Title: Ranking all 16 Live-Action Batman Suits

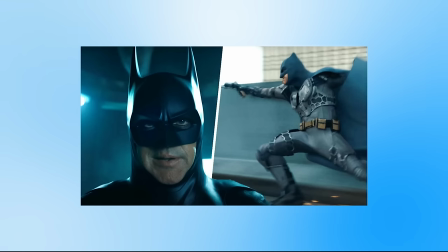(0:00)
With the release of The Flash we now have two more live action Batsuits which have appeared on the big screen.
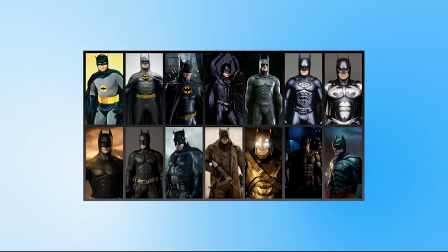(0:04)
So in today's video I thought it would be fun to rank all 16 of the live action Batsuits from my least favourite to my favourite.
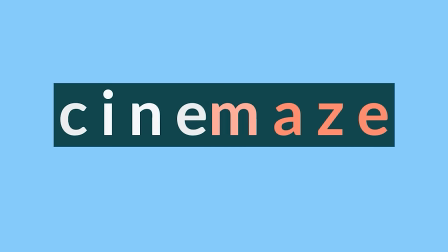(0:14)
Hello and welcome to Cinemaze, if you're new around here please subscribe to see more videos like this.
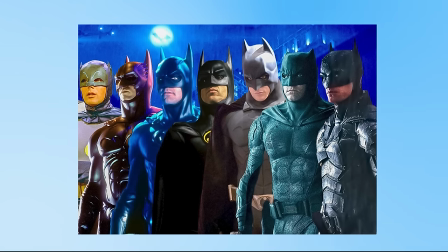(0:19)
Also I'm only ranking the live action suits from the theatrical films so any suits which have appeared in
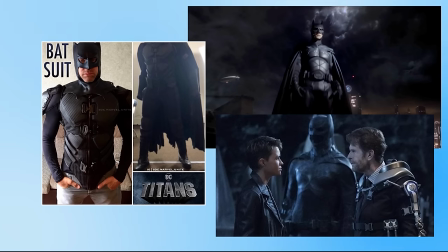(0:23)
TV shows aren't going to count and I'm not going to include the suits from the Batman serials in the 40s.
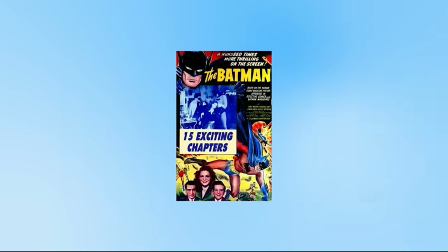(0:28)
Yes, they are technically theatrical releases, but I don't think it's fair to include them in this list.
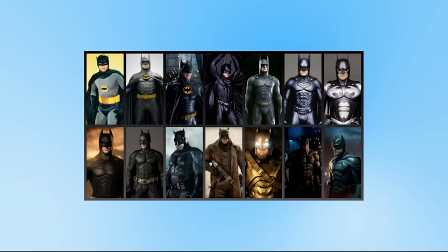(0:33)
And of course, this is my opinion on the suits, considering their design, their comic connections, their relevance to the story,
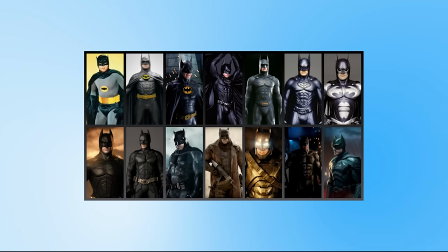(0:38)
if they're practical suits, and it is not my opinion on the films or the actors themselves, just their suits.
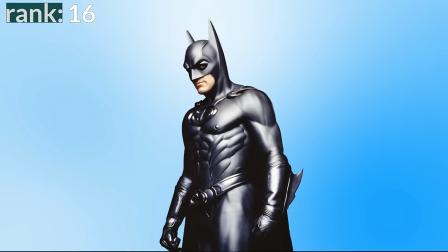(0:43)
So let's get right into the ranking. Number 16, the Batman and Robin Batsuit. This is George Clooney's main Batsuit from Batman and Robin.
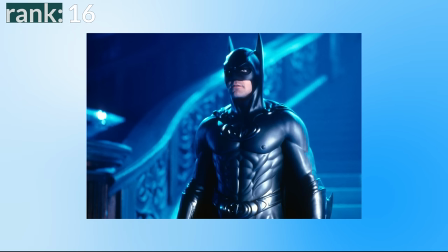(0:50)
It's of course infamous for the bat nipples and sculpting around the body parts, Supposedly influenced by ancient Greek statues But it's just weird for a Batsuit Especially
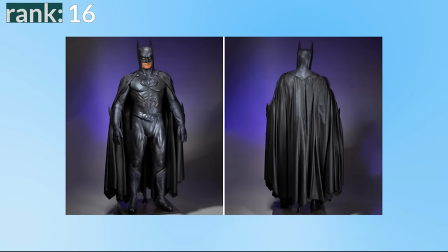(0:58)
one designed to sell toys to children Besides from that it's completely monochromatic With a weird metallic finish And so it all blends together Nothing really stands
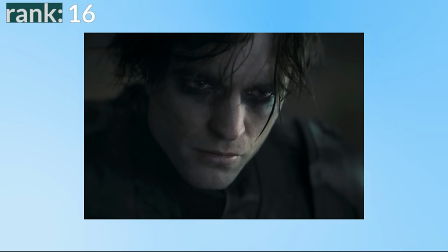(1:06)
out or pops And it just comes across very bland Every Batman wears black eye makeup under the mask But the eye holes here are so big That the makeup is
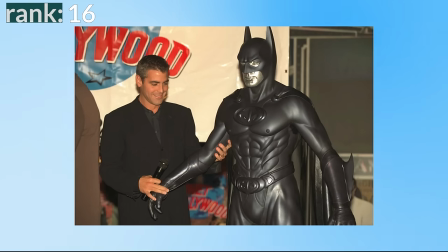(1:14)
so obvious which just looks weird Overall just a weird and bland suit But it does canonically have ice skates built in Which is
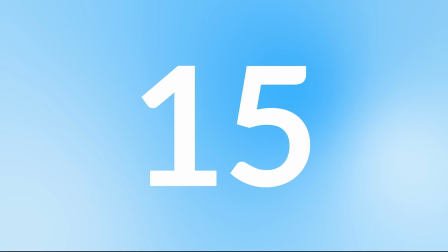(1:21)
something I guess Number 15, the Batman Forever suit.
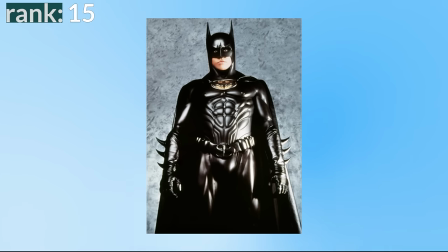(1:24)
This is Val Kilmer's main bat suit, also known as the Panther suit, and this time it takes a design similar to Keaton's bat suit, but adds the ancient Greek influence again.
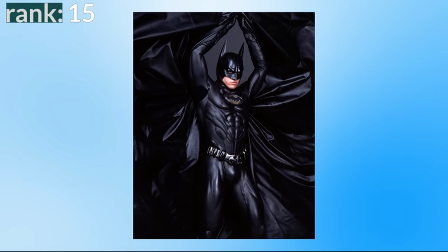(1:33)
Apparently Schumacher wanted a sense of beauty for this costume, which is weird for a bat suit and especially weird when mixing it with the look of Keaton's darker and more gothic style.
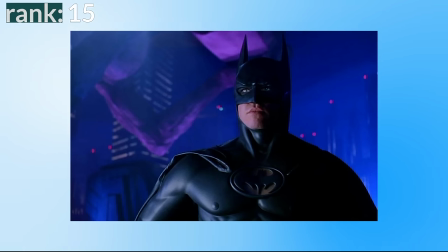(1:41)
It gets higher than Clooney's first suit because this one is a much darker black instead of the weird metallic look, and it isn't completely monochromatic with some colour on the logo and the belt,
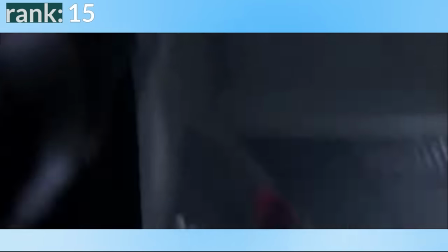(1:50)
which makes it stand out a bit more. While Inferior to Keaton's suit in almost every way, it does improve on the maneuverability and flexibility of the Batsuit,
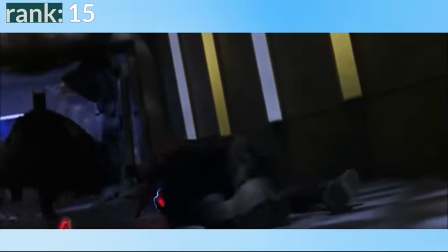(1:57)
making Batman's movements appear less stiff and awkward than Keaton, which is always a good thing. Number 14, the Batman and Robin ice armor.
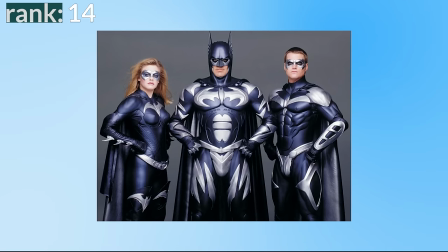(2:04)
This is the second suit to appear in Batman and Robin worn by George Clooney, and this one acts as a defense against Mr. Freeze's ice rays.
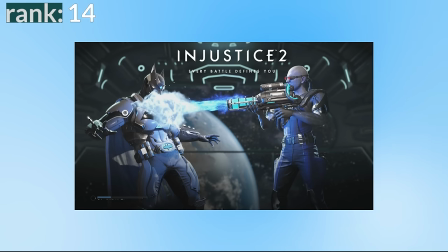(2:11)
Apparently there was a deleted scene which showed the suit protecting Batman from the ice ray, which is literally the whole point of the suit, so it feels really weird to cut that out of the movie.
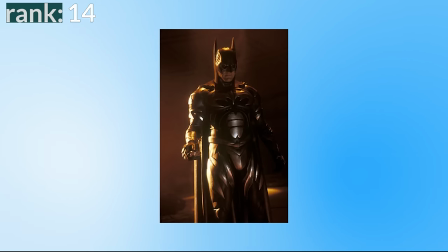(2:19)
This suit very much feels like it's included to sell toys, and even the texture of this suit looks plasticky like an action figure.
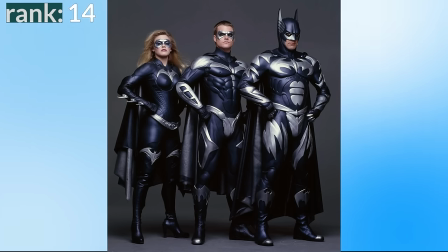(2:25)
While it's not the best design, I do like the addition of the silver parts adding some contrast to the suit, which helps to make it stand out more, which gets it above the other two suits.
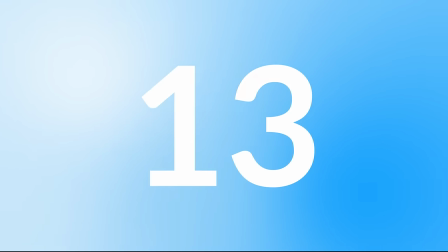(2:33)
Oh, and there's no nipples, which is always a plus. Number 13, the Batman Forever Sonar Suit.
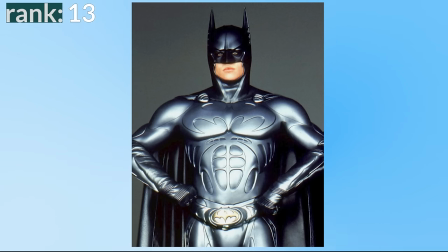(2:38)
This is the second suit to appear in Batman Forever worn by Val Kilmer and again, it feels like a suit designed to sell more toys.
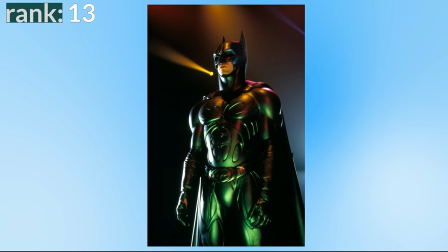(2:44)
That said, I do think it's an improvement over the main Batsuit in that film.
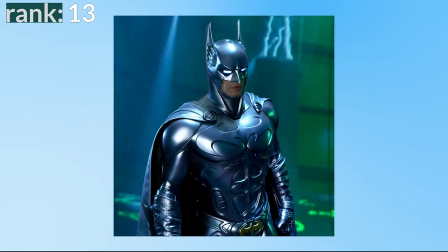(2:47)
It's called the Sonar Suit because for about one second, Batman uses its sonar lenses to guide his Batarang, an idea which would be executed much better in the Dark Knight.
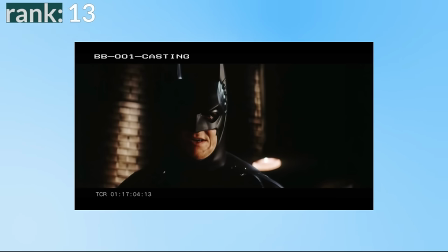(2:55)
Speaking of Nolan films, this suit actually influenced the Batman Begins costume, and it was used by the actors for their screen test auditions for Batman Begins.
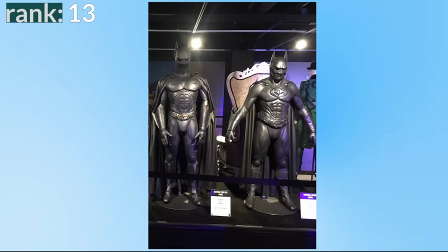(3:03)
Although this suit is mostly monochromatic, which I criticized Clooney's main suit for, I think it works better here because the suit itself has a more distinct look and unique style.
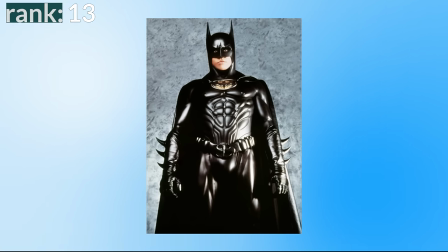(3:11)
Val Kilmer's other suit just feels like a bad copy of Keaton's, and Clooney's just feels like that but painted black.
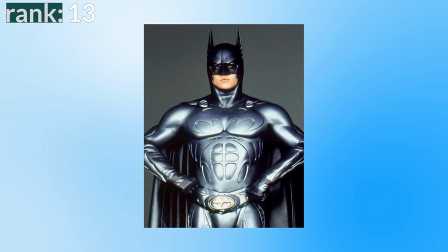(3:17)
This sonar suit feels like it's trying to be its own thing and not just copying Keaton's iconic
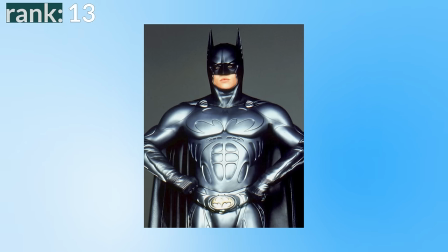(3:21)
style and it helps to give Val Kilmer's Batman his own look with the larger logo and grooves on the suit.
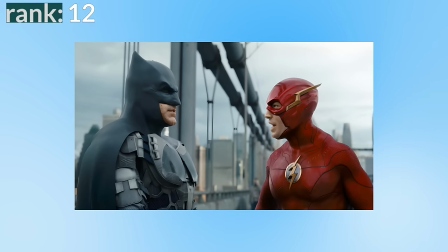(3:27)
12. The Flash Blue and Grey Suit Next up we have one of the more recent additions to this list, Ben Affleck's suit from The Flash and it's a weird one.
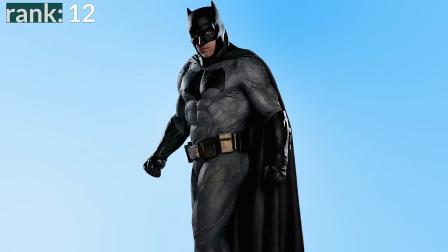(3:34)
It takes the classic Affleck suit which is much higher up this list and just adds stuff to it.
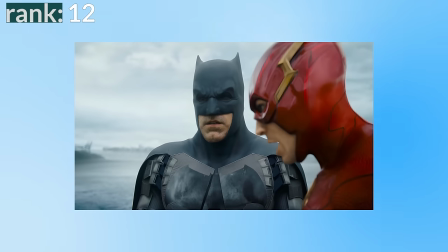(3:39)
That suit is already designed to be a tactical suit but for some reason they add more tactical armour to it but it just looks unfinished and looks like
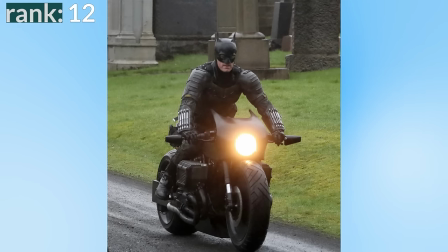(3:45)
a prototype. normally behind the scenes looks of Batsuits look way worse than the finished product but in this case the behind the scene photos and
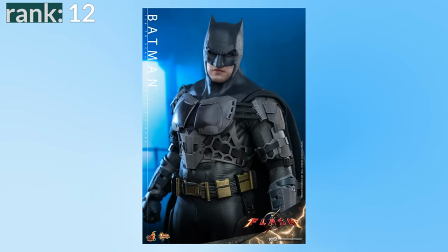(3:51)
even the action figures look better than the final version of the suit we see the suit feels a bit more CG and digitally enhanced
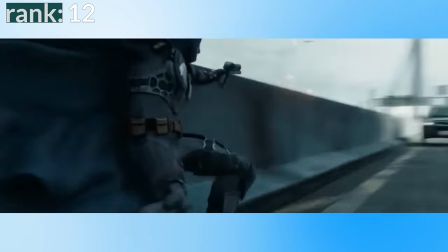(3:57)
than the other Batsuits which is a shame I do like that this is one of the only Batsuits to have the classic grey and blue scheme from the comics
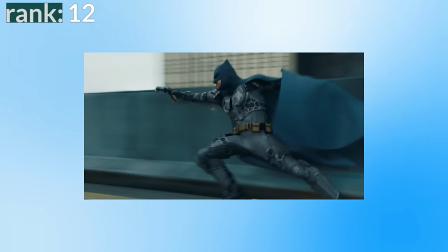(4:03)
but I genuinely think this has been recoloured digitally because again the behind the scene photos looks to have different colours also it has a
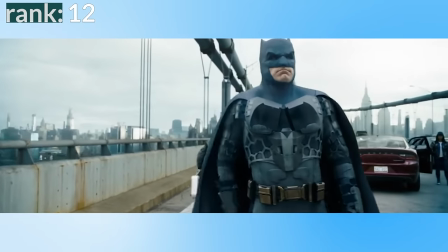(4:10)
weird mask which looks slightly smushed like a pug or a bulldog and for some reason they got rid of the voice changer which was a nice detail in his
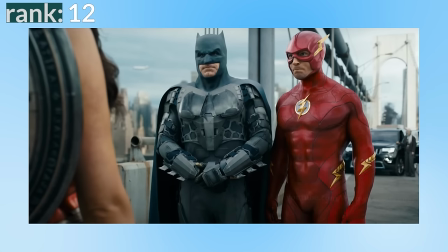(4:17)
previous suit. It feels like they included this suit just to have him have a new suit or to sell toys but I'd rather them have just used his standard suit or if they
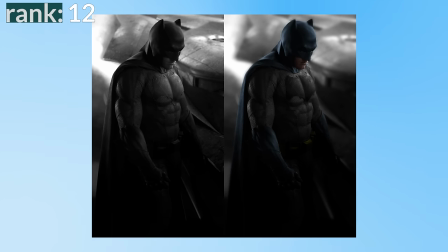(4:23)
wanted to give us a blue and gray classic color scheme just recolor his standard suit rather than add all this extra pointless
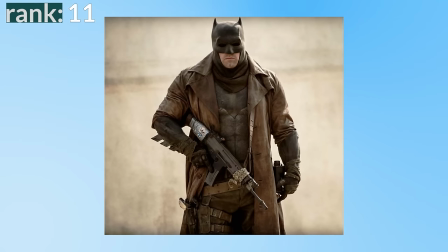(4:30)
stuff to it. Number 11 the Nightmare Suit. Another suit worn by Ben Affleck this time in the nightmare sequences in Batman v Superman and Justice League.
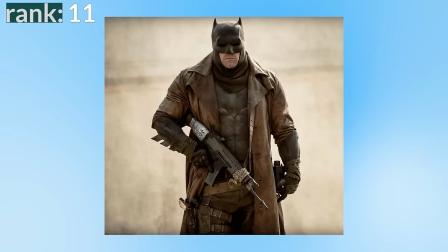(4:38)
It's Ben Affleck's standard suit but with a trench coat goggles and cargo trousers.
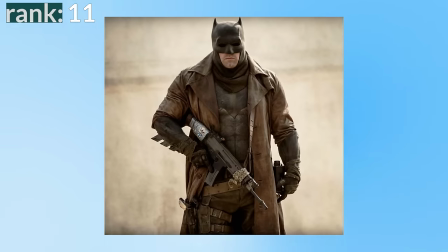(4:41)
It's a really cool look for an alternate version of Batman and it makes sense for the setting although doesn't he get really hot in all of
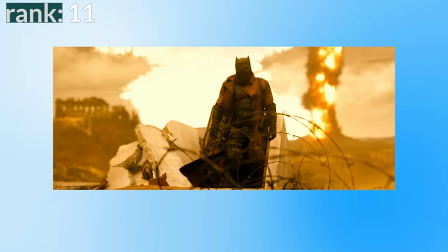(4:47)
that gear overall it's not really a bat suit so it's not going to make it far up my ranking of bat suit but for an alternate version
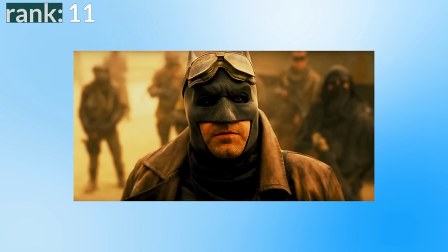(4:53)
of Batman in the future it looks awesome.
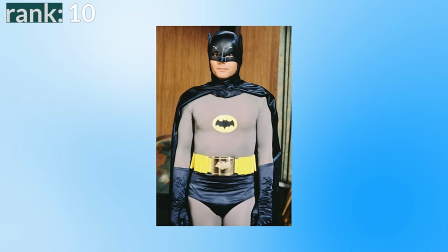(4:55)
Number 10 Batman 66 next up is the suit worn by Adam West in the 60s Batman series and the 1966 theatrical film and of
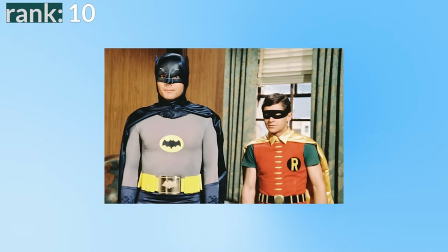(5:03)
course it's the least cinematic looking suit on this list but it's exactly what it needs to be for the film that it's in a fun light bright suit for
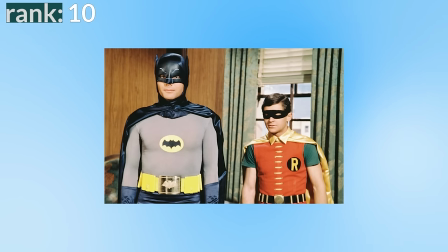(5:10)
a very campy film. It's reminiscent of the look of Batman in the comics from this era,
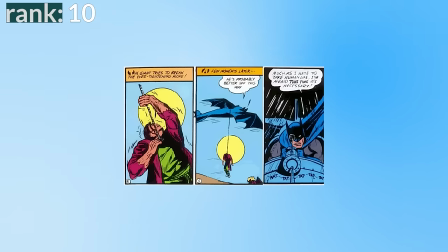(5:15)
which had also become more light-hearted compared with Batman's darker origin, and so it's actually a really good adaptation of what they were going for.
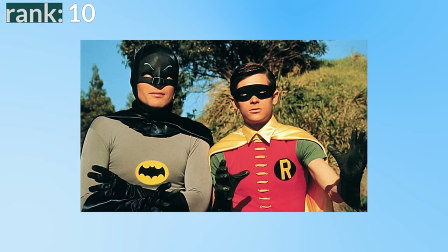(5:21)
Also, again, it's one of the only suits on this list to use the grey and blue colour scheme, a traditional look for him in the comics.
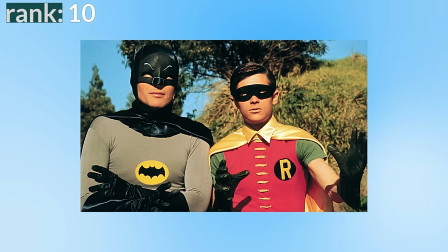(5:26)
I like Batsuits to have different colours rather than just black, so overall this suit is exactly what it needs to be.
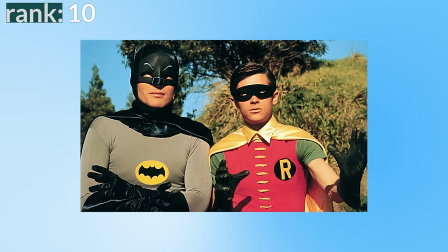(5:32)
It's got a good design, it's super iconic and it's memorable, but of course it doesn't hold up to some of the more cinematic suits later on this list.
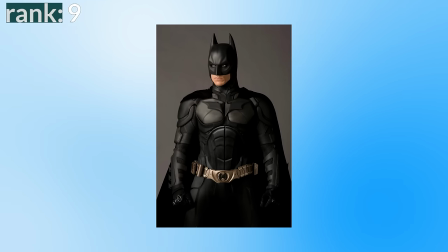(5:39)
Number nine, the Dark Knight suit. The suit worn by Christian Bale in The Dark Knight and again in The Dark Knight Rises.
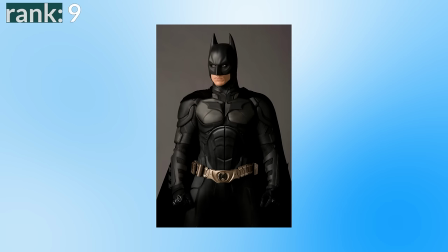(5:44)
Is this controversial? I feel like this is a bit controversial having it at only number nine. But this suit has never really stood out to me.
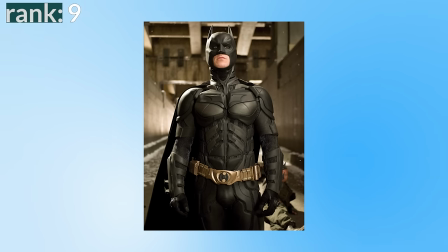(5:50)
It's almost entirely the same colour except for the belt, which adds a nice bit of contrast and makes it stand out more than some of the other all-black suits lowered down this list.
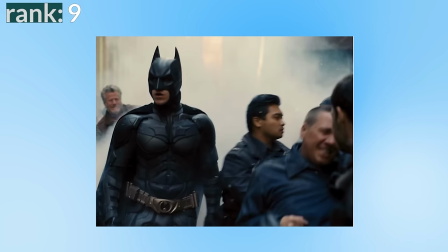(5:59)
But I do wish there was more colour in here. The suit has a lot of detail because of the armour that gets added in this film.
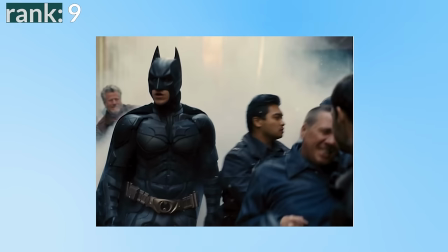(6:04)
But when it's all the same colour, it all blends together and looks a bit cluttered.
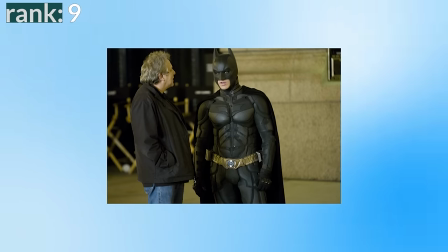(6:08)
You can't even really see the Bat logo. and if the argument is that it's all the same color to look stealthy and realistic why does he have a gold belt?
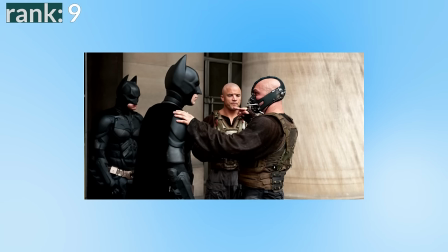(6:15)
I also don't like how the cape is a completely different shade of black and material than the rest of the suit. That's not the way to add color to this and it just makes the rest of the suit feel off black.
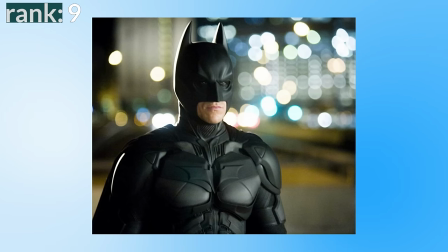(6:24)
I also don't like how the mask tucks in at the neck. It makes the Batman jawline look really weird. Okay so I've been a bit harsh on this suit so in terms of positives it does feel like a realistic take on the Batsuit.
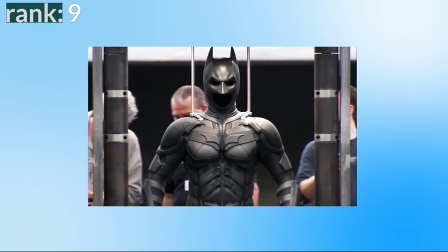(6:33)
It fits into the world that Nolan created and it certainly has a better design than the suits lowered down this list and
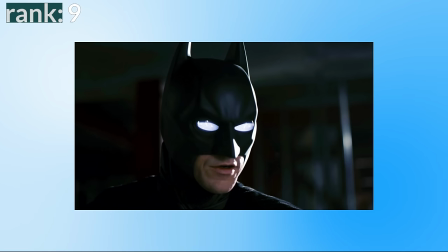(6:38)
I like that even for a scene it gives us the classic white batman eyes which he always has in the comics.
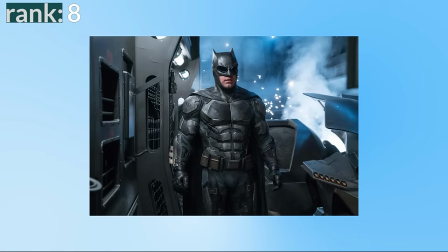(6:44)
Number eight the Justice League tactical suit. This one is worn by Ben Affleck for the final battle in Justice League.
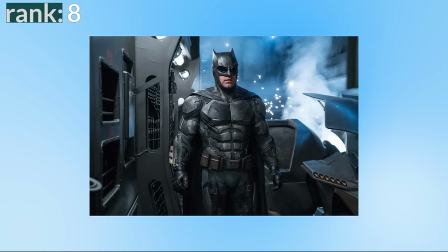(6:49)
It's a more heavily armored version of his standard suit and it makes sense in the context.
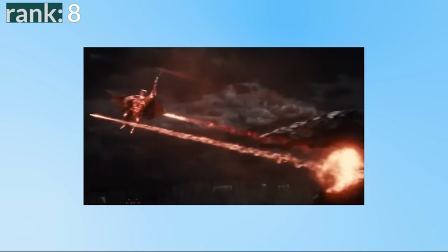(6:53)
He's fighting aliens so he needs a stronger suit than usual but he wants to be agile so he doesn't want a suit as big as his superman armor.
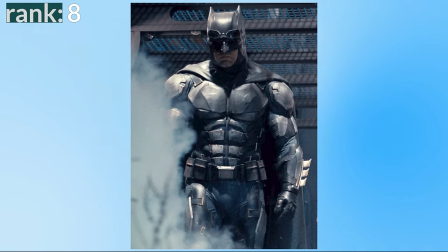(6:59)
While it can look a little awkward and bulky at times it isn't all the same color so the armor stands out more than in the dark knight suit and
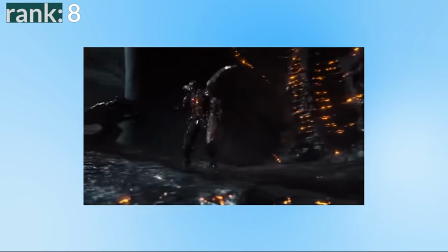(7:05)
in general I think the amount of armor looked good and it feels like a nice compromise between agility and defense showcasing a batman who
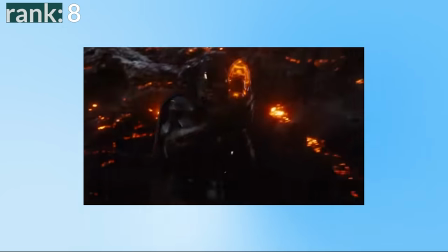(7:11)
can adapt to the situation but the main thing that holds this suit back are the goggles i really don't like the eye goggles
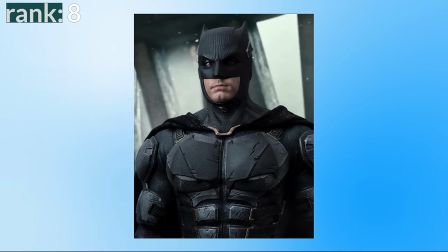(7:18)
here i think it looks way better without them yes there are some similar eyes in the comics with the level wing bat suit but for me it just looks like
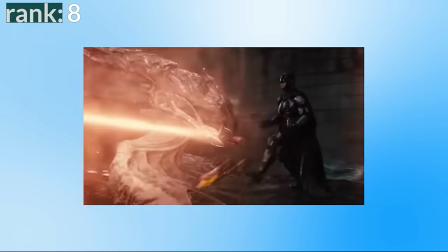(7:24)
night owl from watchmen and i think they look awkward overall a cool addition to batman's wardrobe when he's in the mood to fight aliens the
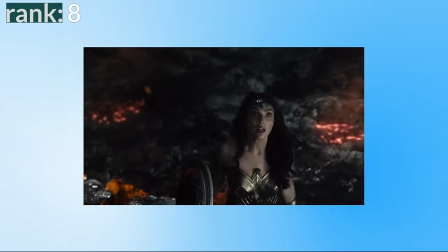(7:30)
contrast of the colors make the suit stand out more than the dark knight but it's a little bit over designed it makes Affleck look really wide and I
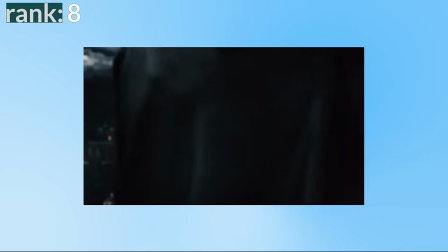(7:36)
think the goggles just look bad.